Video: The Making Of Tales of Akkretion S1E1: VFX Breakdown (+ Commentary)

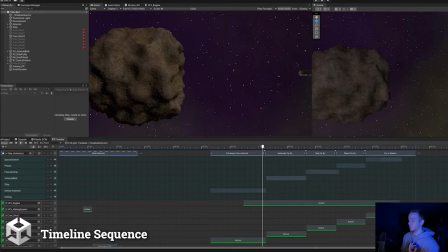I was still having some minor issues with the workflow. so for example with the clips just trying to shorten them or lengthen them or slow them down i was having some issues i'm not sure if it's a uni end or a my end probably my end i just don't know but they're pretty minor it was a pretty good process just again it was also nice going from the block out to this it was a nice process
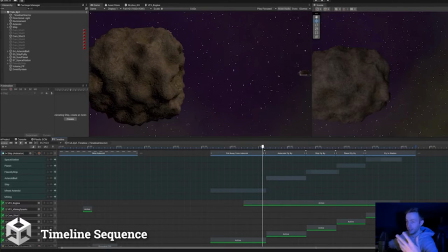to not have to redo too much and yeah it was great just to add different stuff as well and just get an idea of the length and timing and
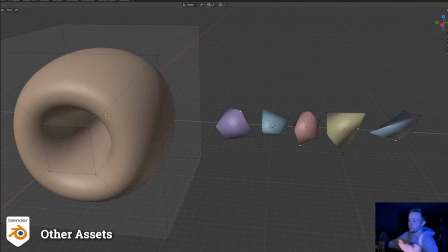everything in here it was it was really nice and finally here is some other assets that i needed to make Which weren't that important. So obviously I spent less time on them So here are the asteroids and I used a pretty similar
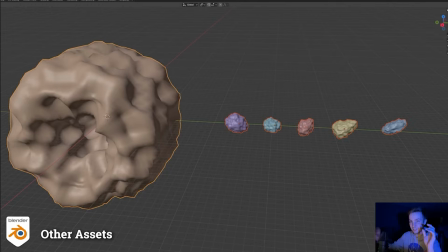method in strong by three my previous game slash asset pack Also,
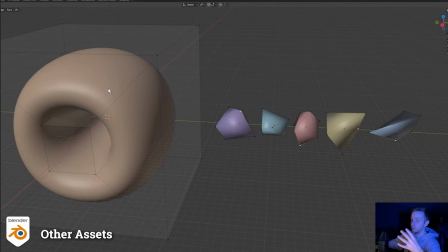basically I took Basically, just cubes in the mind asteroid the one I'd be inside of the ship I could just cut a hole inside added a subdivision surface modifier and then added a displace modifier The space modifier is modified using a texture and in this case I used a noise texture
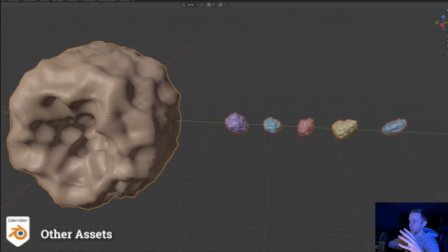Which would kind of randomize the look so you can see here Gives it a randomized look. You can see that kind of jagged asteroid looking Like thing and then for the other smaller ones.
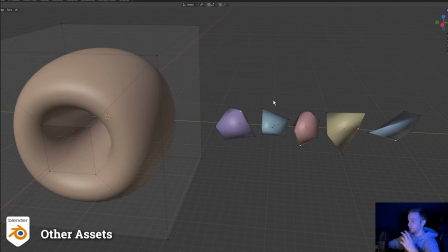I basically just took a cube
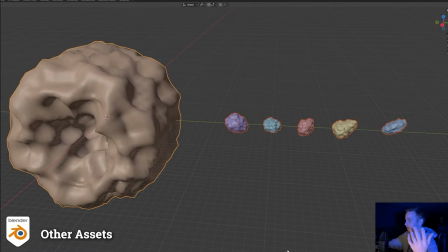Manipulated some of the vertices a little bit and then it gives it a unique looking look Which is very simple to create and it also makes it easier for the future if I wanted to do like LODs or change the scale add some again like different holes it makes it really easy using this method and I can change like the strength and everything just to give it the
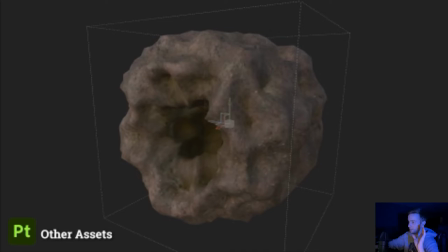different kind of look and here I go in texture texture pretty simple texture but you know simple granite texture dirt and
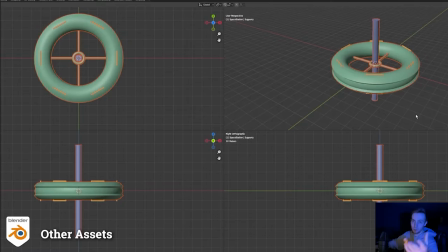just changing the color looks pretty good also I had the space station at the end very simple I didn't add any any like docking ports but I should have if I was going there on ship, but regardless of continuity, I was using a lot of the different mirror and array elements just to make it pretty quick and simple, and the texture was pretty basic as well.
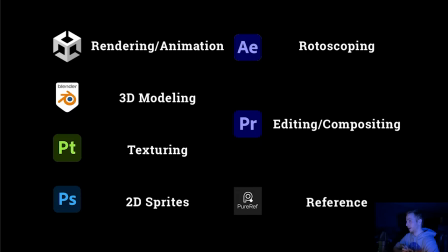And finally, here's all the different software that I used to make the cinematic. So again, I used Unity for the rendering and animation, as well as the VFX graph and shader graph for VFX particles and shading. I use Blender for all my 3D modeling, Southern Painter for the texturing,
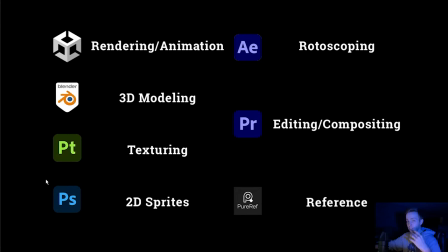use a little bit of Photoshop for different 2D sprites, different 2D elements like the UI and some background elements, use Outdoor Effects for rotoscoping, Premiere for editing and compositing, and PureRef to gather my reference images. So now what I'm going to do is go through the actual cinematic itself, talk about different shots, go shot by shot, and then talk about some more stuff.
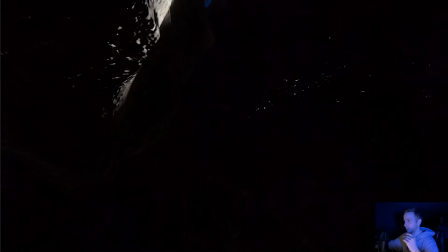Okay, so the first sequence here is the ship mining rock. So here I have the sparks.
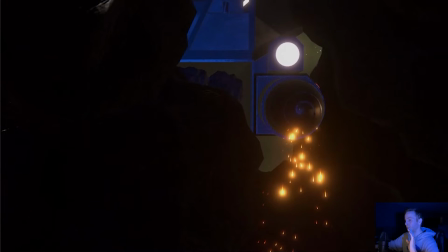You can see a little bit of the ship. The rocks pulled away. The animation isn't that great here because the ship coming in is kind of weird. The mining, the drill bit rotating is okay, but the rocks kind of animating away are kind of, you see, kind of jagged looking. I kind of wish I just added some more noise to that just made it look a little bit more organic But it's not a bad opening shot I kind of like the idea of starting from black and then revealing some light to You'll see what's going on.
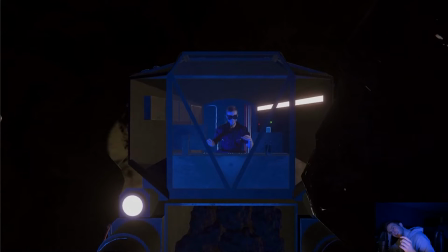So here's my first hero shot the main shot I was a composite shot with me my favorite shot.
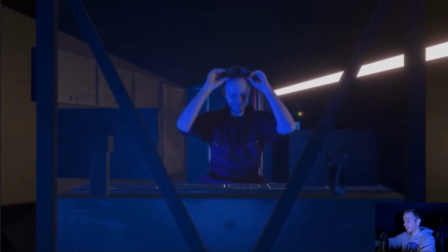So you see I have my pole in here. The tracking is decent, but I could have done better
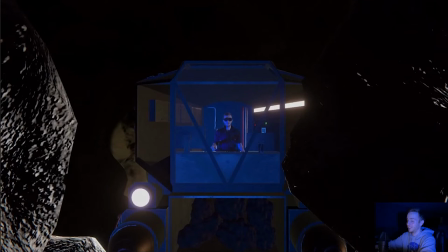I'm honestly it's not not a bad shot like i really like the shot you can pan past asteroids and get an idea of me inside the ship and what the actual ship is kind of understand what's going on here the sound effects also you know i spent a little bit of time at least finding them and adding them kind of helps sell the idea of like the ship
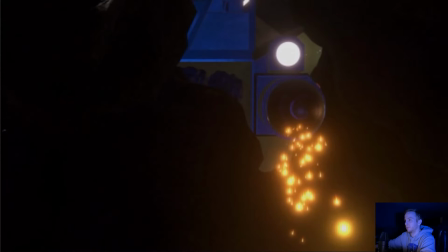stopping and kind of being old and rusted and stuff like that again with this shake kind of here like the ship shake again i could have improved the
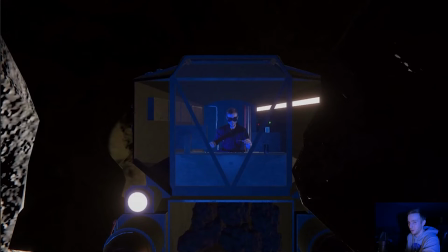animation that's the thing i kind of wish also as well i didn't spend too much on the animation like i had the basic keyframes but didn't do too much in terms of like easing and adding different noise and
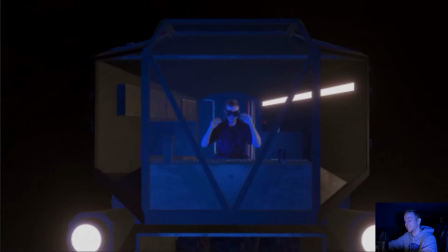making smooth or less smooth in different areas the lighting here isn't too bad i was having some issues in in terms of like lighting
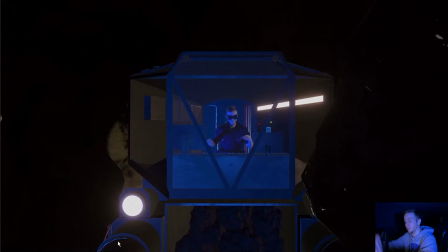dynamic or static elements and the ship is kind of static but not but overall lighting is not too bad but i still wish i would have improved that and
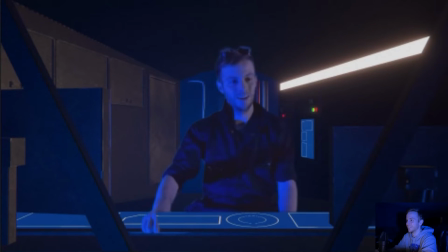here's where you can see yeah here's we can see my uh my hand clipped through because of the mask i was hoping to notice but that uh that
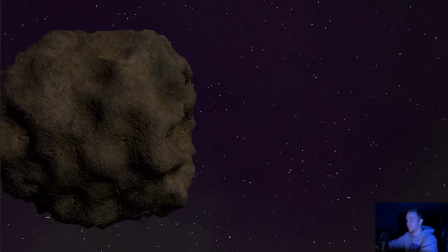definitely happened all right so now here's the first like the flyby shots so here's my shit coming out of the asteroid turning around uh and going home and i wish i kind of like even had a little bit more of a pause
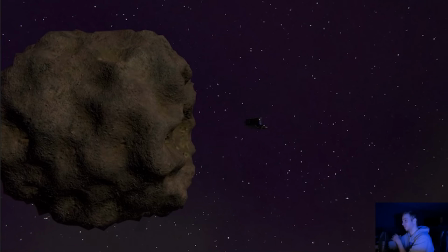here and then fired up the engines and had it speed up a little bit more but the composition i think is pretty good in this shot Maybe wish I kind of up-rezzed the textures in terms of the asteroid We had some more background stuff going on But I do like the shot and cueing the music and the sound effects.
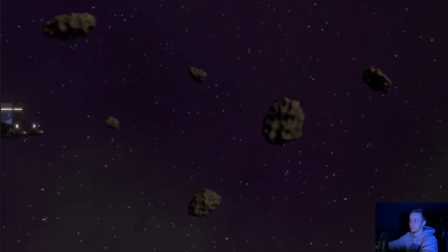This flyby shot is pretty good as well You know asteroids and you flying by Not too much going on, but the asteroid animations are decent. They look like they're floating, which is which is good This shot honestly was probably one of my least favorite because it's just a simple like another ship flying by and you know it gets you the idea that there's more ships coming um you're not like completely alone you're alone the ship but not in terms of um like your group you know there's other survivors out there at least or however i decided to do the story but you know i wish i had more going on i was i initially planned to do some like nebula or some sort of like weird space looking thing in the background but um end up changing the idea for this but this is simpler but you know not as good
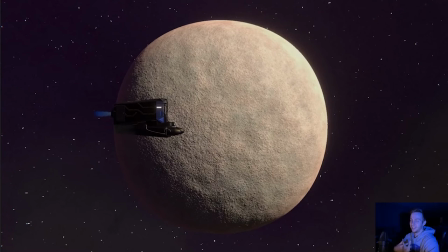looking and then here is a flyby of a planet thought i meant to try to make it look like mercury as a planet again i didn't spend too much time on this texture i think i actually even i might have just pulled it from a previous like a previous um planet i did before i'm
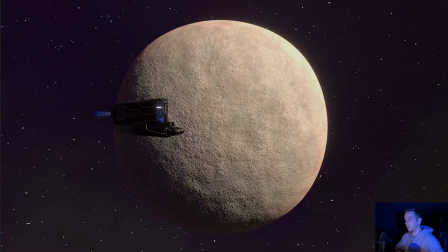just trying to change the color a little bit normal math just to try to make it look a little bit more like rocky and more like mercury this isn't such a great shot I don't think having the planet right in the middle but again I swapped out some shots here in the competition so it didn't
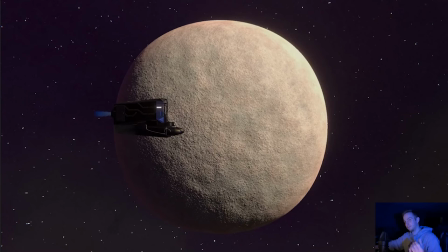end up spending too much time on it again it kind of gets you the idea of kind of scale and everything and the length of travel stuff like that
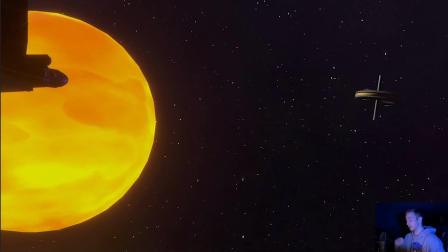and finally the second hero shot again also one of my favorites because it's probably the best looking I can see the sun here as well as space station and
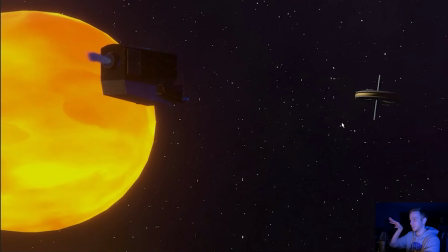you're flying past that's a different angle so it's like the spaceship coming this way rather than just straight across I think it looks little
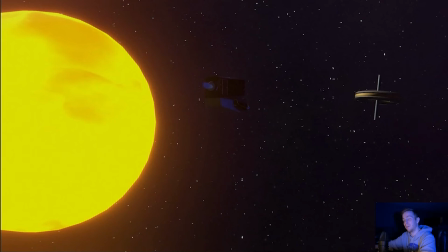bit nicer and you see i don't know if i may have not made it obvious enough i had the riser sound effect playing but here the sun's kind of getting brighter and in theory like heating up uh this is kind of a side note but i have an idea for the story i
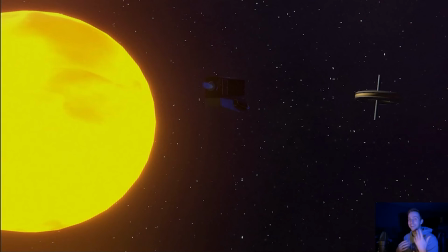want this to be like continuous with like because i want you know future episodes based on the set story i don't have the whole story in the background of this game slash universe figured out yet but i have an idea that's dealing with the sun,
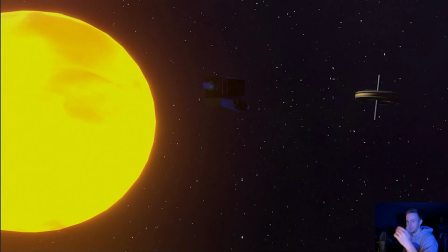so hopefully that kind of stays similar. This will play into that in the future when I kind of flesh it out. Alright, so I'm going to close up here. Ran a lot. I'm pretty happy with the cinematic, I'm not going to lie. I'm sure this stuff I definitely could have improved, but overall with the amount of work I put in, I liked it.